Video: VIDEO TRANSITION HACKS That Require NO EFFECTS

Hey guys, and welcome to another very exciting tutorial.
Oh hey, look over there.
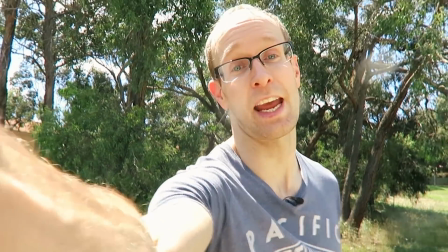(0:05)
You may have seen vlogs from popular YouTubers such as Casey Neistat, Peter McKinnon and Fun for Louis, and you would have seen them use all sorts of really cool video transitions.
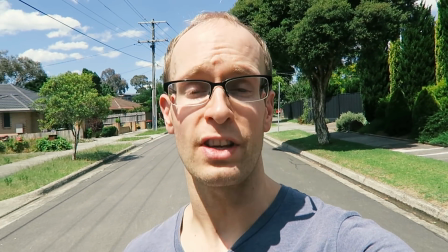(0:14)
What's amazing is that most of these transitions are created without requiring any effects at all.
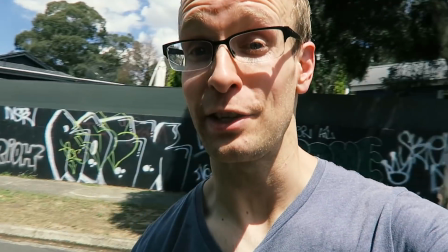(0:19)
They're all done in camera simply by the way that you film your video before you edit everything together.
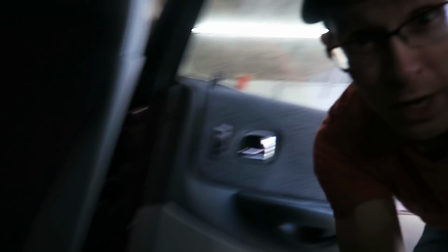(0:27)
That means you won't need any fancy software or specialized camera to create any of these transitions.
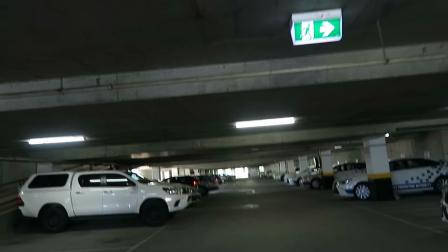(0:33)
They're super easy to create and they can really spice up your video project. Let's visit some friends.
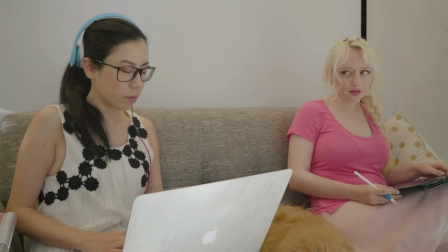(0:39) Hey guys, hey Jimmy. So you said you weren't bringing him anymore?
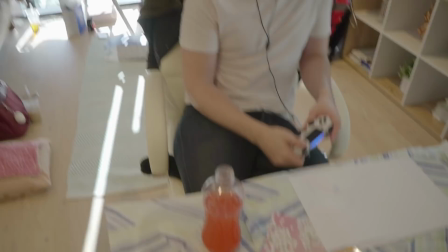(0:43) Hey W's. Oh, that's a nice looking drink. Can I have some? No, okay, sure.
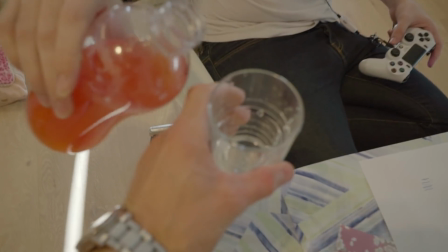(0:51) Say when.
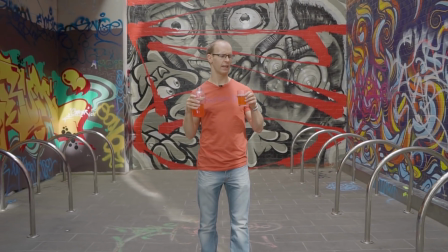(0:56) Wait, how'd I get here? And why am I pouring my own drink?
In this video, I'm going to show you some cool video transitions that you can do without any visual effects at all. But now, let's not waste any more time and jump right into the tutorial.
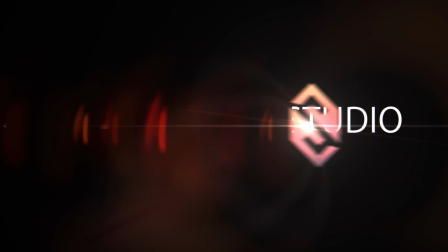First, let's talk about the swipe transition. The swipe transition is super easy to create and you can use tons of variations for all sorts of cool looking effects. The basic idea is that you film your clip and then at the end you quickly move your camera,
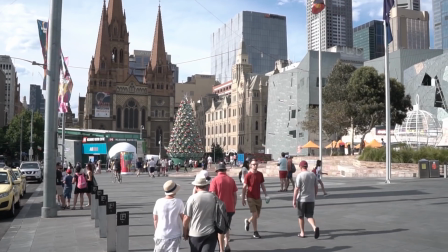(1:31)
either swiping it left or right or up or down or even rotating it to essentially transition out of the current shot. This will create some really nice motion blur and you can then cut across to another shot where you essentially swipe in with the camera or you rotate in with the camera, and the cut between those two shots will feel almost seamless. Now let's look at the blocked view transition.
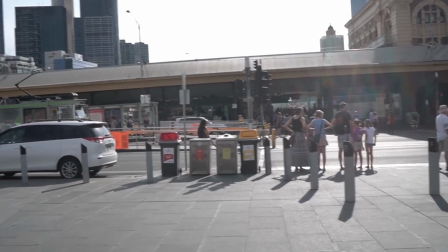(1:52)
There are many ways to create the blocked view transition. The basic idea is to have an object come in front of your camera and block your view temporarily.
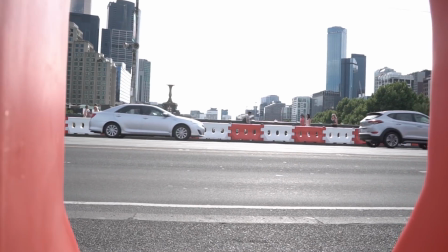(2:01)
At this moment you can cut across to a different clip where your camera comes out from behind an obstruction into a totally different shot. For some variation, you can also hold your camera in place and have obstructions such as cars or people move in front of the camera and as they're passing by, cut across to a different shot. If you time things right, that transition can feel almost seamless. Let's talk about FONE TIRANT fridge transition. Okay, so I couldn't come up with a better name, so fridge transition it is. Why? Because this is what I have in my head when I think of this transition.
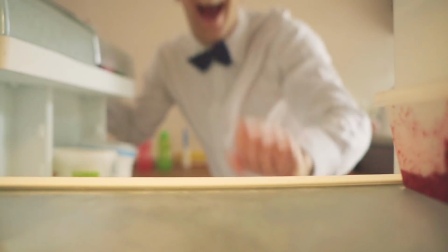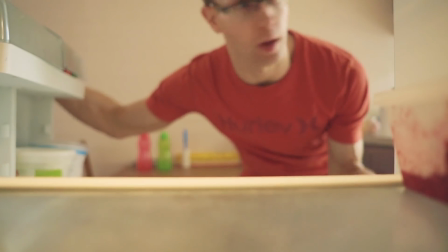(2:42) Oh, water, seriously?
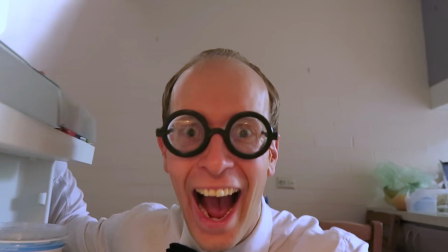(2:48)
Yes, in a way, this is very similar to the blocked view transition. The key difference being though is that the camera does not move from the first to the second shot. The fridge door or the object blocking your view simply hides the fact that time passes
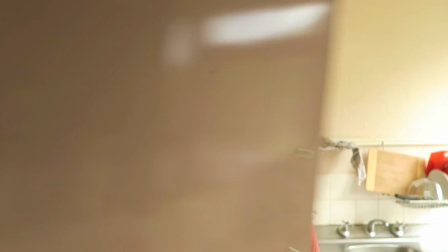(3:03)
on the other side and that is only revealed when the blocking object is removed or the fridge door opens, so to speak. And again, there's a million ways to use this transition.
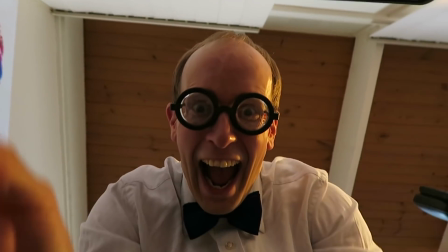(3:12)
You can, of course, stick your camera in a fridge or into shelves with closing doors or a drawer,
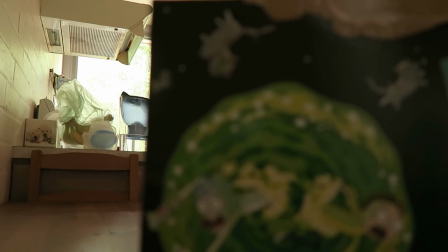(3:18)
or you can simply leave it on the table and put a book or a coffee cup in front of it. Anything that obstructs your view long enough to allow things to change in the part of the frame where your camera can't see can lead to a really smooth and interesting looking transition. Finally, let's talk about the snap transition.
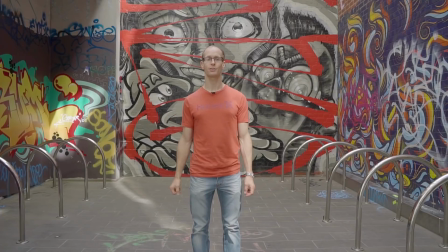(3:34)
For this effect to work well, I recommend you put your camera on a tripod and then simply film yourself performing an action like a jump or a clap or a finger snap.
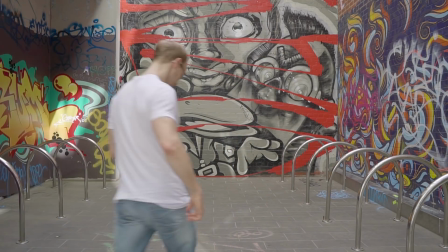(3:42)
You can then go away and change your clothes, your hair or anything else about yourself,
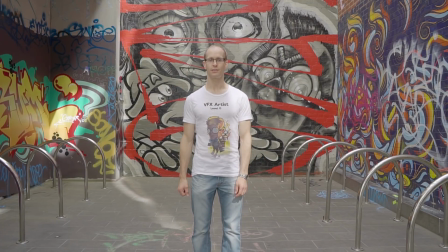(3:47)
then return into the shot and perform the same action again in the exact same location. If everything worked out well and you were quick enough not to let the light in the scene shift,
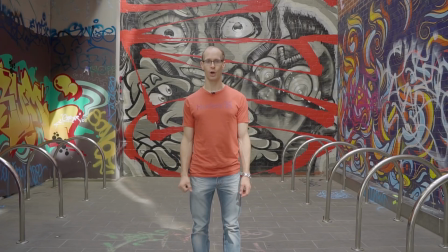(3:56)
you can then cut across from clip to clip and it'll provide a really nice and seamless transition.